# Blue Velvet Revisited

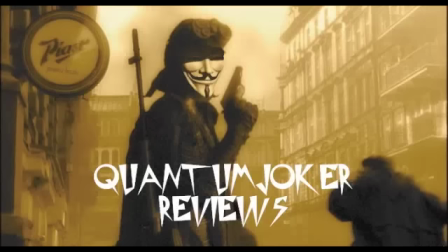She wore blue velvet,
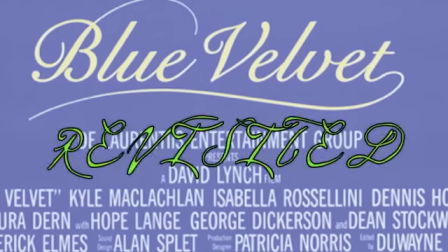bluer than velvet was the night.
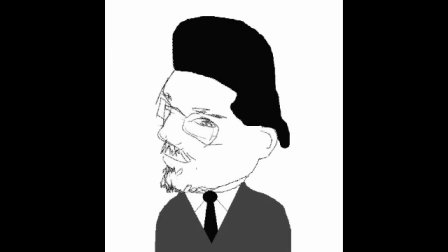I was planning to make a four- or even five-part review of David Lynch's Blue Velvet, which was one of my most hated movies. I would have discussed Blue Velvet on the basis of acting, allegory, and symbolism,
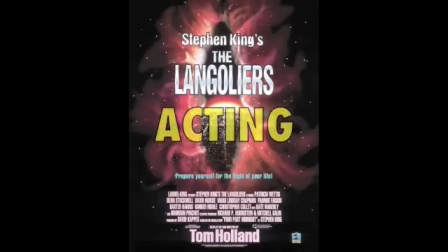comparing Blue Velvet to three films that I think did a better job with those qualities. But no! The film had to get better on the second viewing.
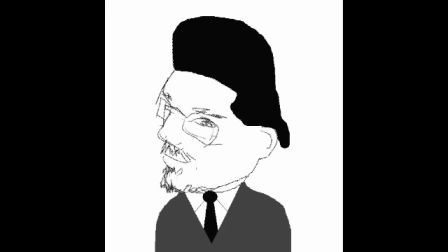Here's my reaction after watching Blue Velvet again. It was okay. Oh, shut up. You knew this was coming. I should make it clear, however, that I still don't like Blue Velvet, nor do I consider it a good movie,
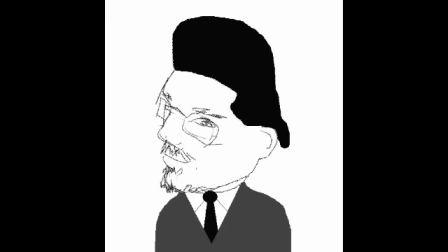and even though I have some praise for Blue Velvet, there will still be some people who'll want me to go die in a fire. Blue Velvet is nicely shot and decently acted, and it has a very suspenseful climax,
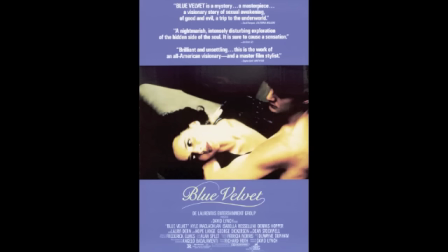but it's still an unsatisfying jumble of themes and emotions, and the motivations of some of the characters still don't make any sense.
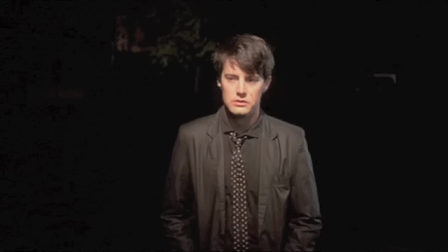Cal McLaughlin's character, Jeffrey Beaumont, is dull yet likable,
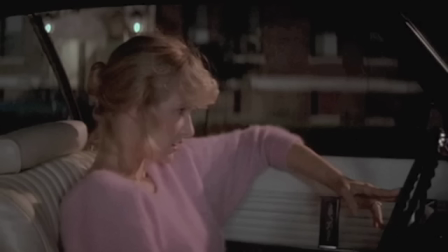but Laura Dern's character, Sandy, has a vacuous personality, and they don't have much chemistry together.
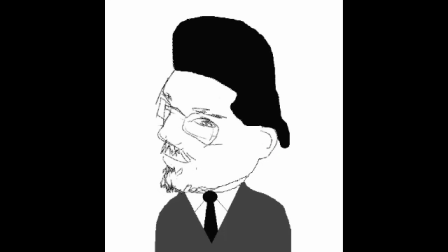Still, Dern and Isabella Rossellini are not bad acting-wise, and Rossellini in particular delivers an unhinged, desperate performance. Her emotions still shift jarringly from anger to fear and lust,
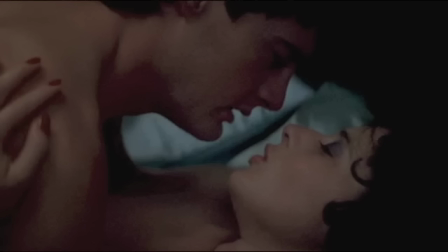and the scenes of erotica feel out of place and gratuitous after the rape scene.
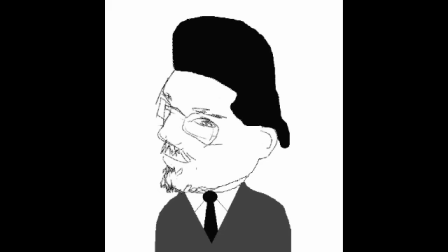More importantly, it makes no sense that Geoffrey would be so drawn to Rossellini's character Dorothy.
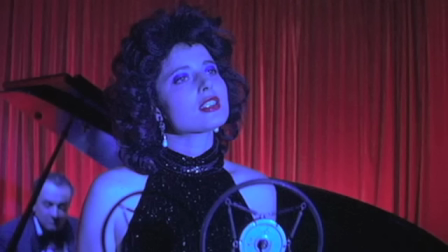Need I remind you that Dorothy is a mentally unstable woman who enjoys being beaten,
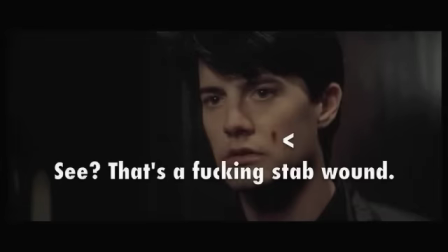forced Geoffrey to undress, and stabbed him in the face. Some of the dialogue also still feels contrived. If there's anything Blue Velvet excels at, it's the cinematography, as Blue Velvet has very rich, pleasing colours, and the setup.
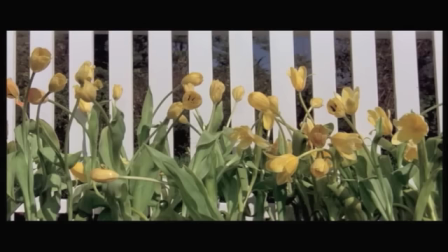In the opening few minutes, the blooming flowers, white picket fence, sunny locations,
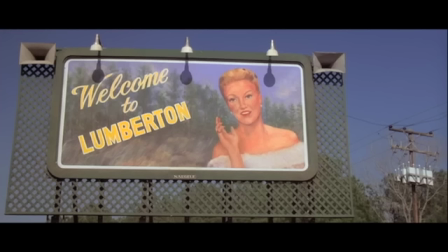and the smiling man waving to the camera all contribute to an atmosphere of comfortable, idyllic superbia.
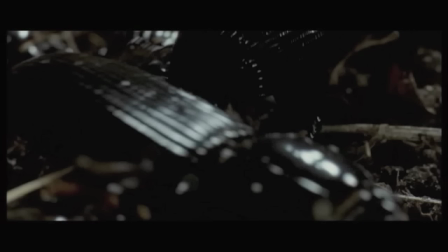The entangled hose, the man's heart attack, and the shot of writhing insects beneath the grass are the first signs of discord,
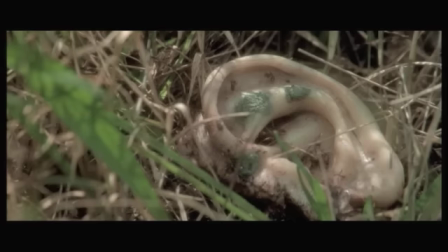and foreshadow the seedy underworld Geoffrey discovers. Unfortunately, as with the conspiracy in Mulholland Drive, Blue Velvet lacks subtlety, and has a good set-up but a poor payoff.
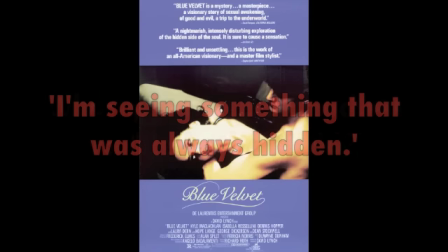Lines such as, I'm discovering something that has always been hidden, why is there so much trouble in the world, and now it's dark, are extremely blatant in stating that there is a violent, lawless community beneath the wholesome facade of Lumberton. Lynch's strange surrealism in the second and third acts is actually to the film's detriment,
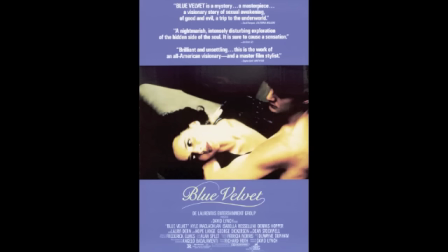as what Lynch does show us is too zany and silly to represent the criminal underworld.
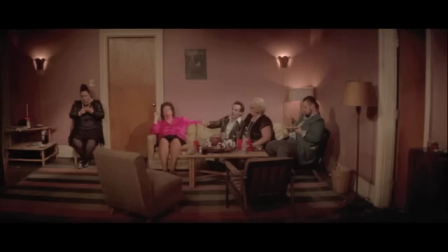For one, Dorothy's apartment and the antagonist Frank Booth's hideout are too colourful,
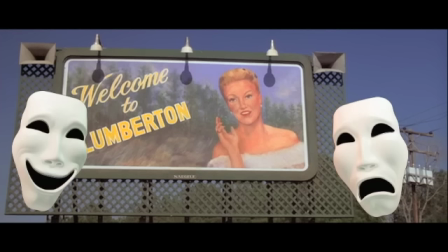so there isn't much of a contrast between the good and bad sides of Lumberton.
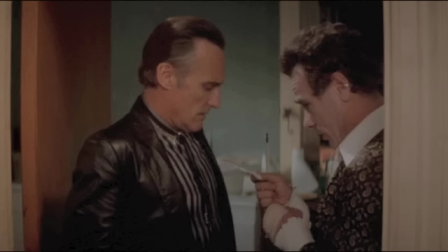Ben, a friend and colleague of Frank, is a smooth,
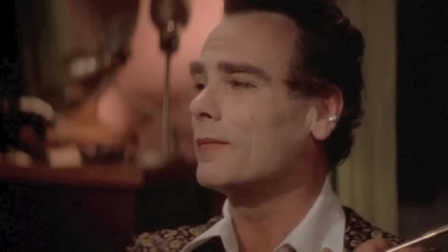well-mannered and effeminate man who wears lipstick and sings karaoke for no reason.
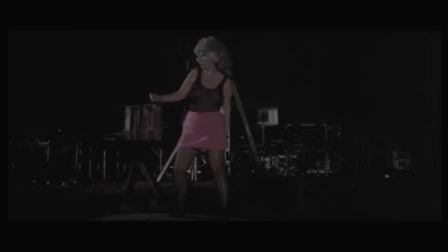As Frank beats up Geoffrey, a frumpy woman in a pink dress is shown dancing on the roof of Frank's car,
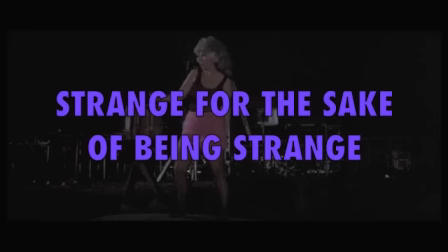in another instance of strange for the sake of being strange. The karaoke scene, the dancing scene, and others may have been intended to show that Frank's company are less inhibited and predictable than the rest of Lumberton,
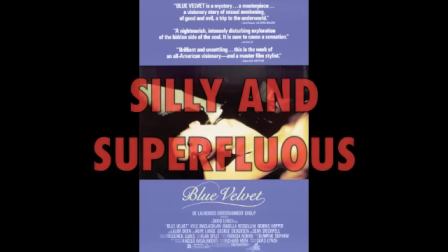but they simply feel silly and superfluous.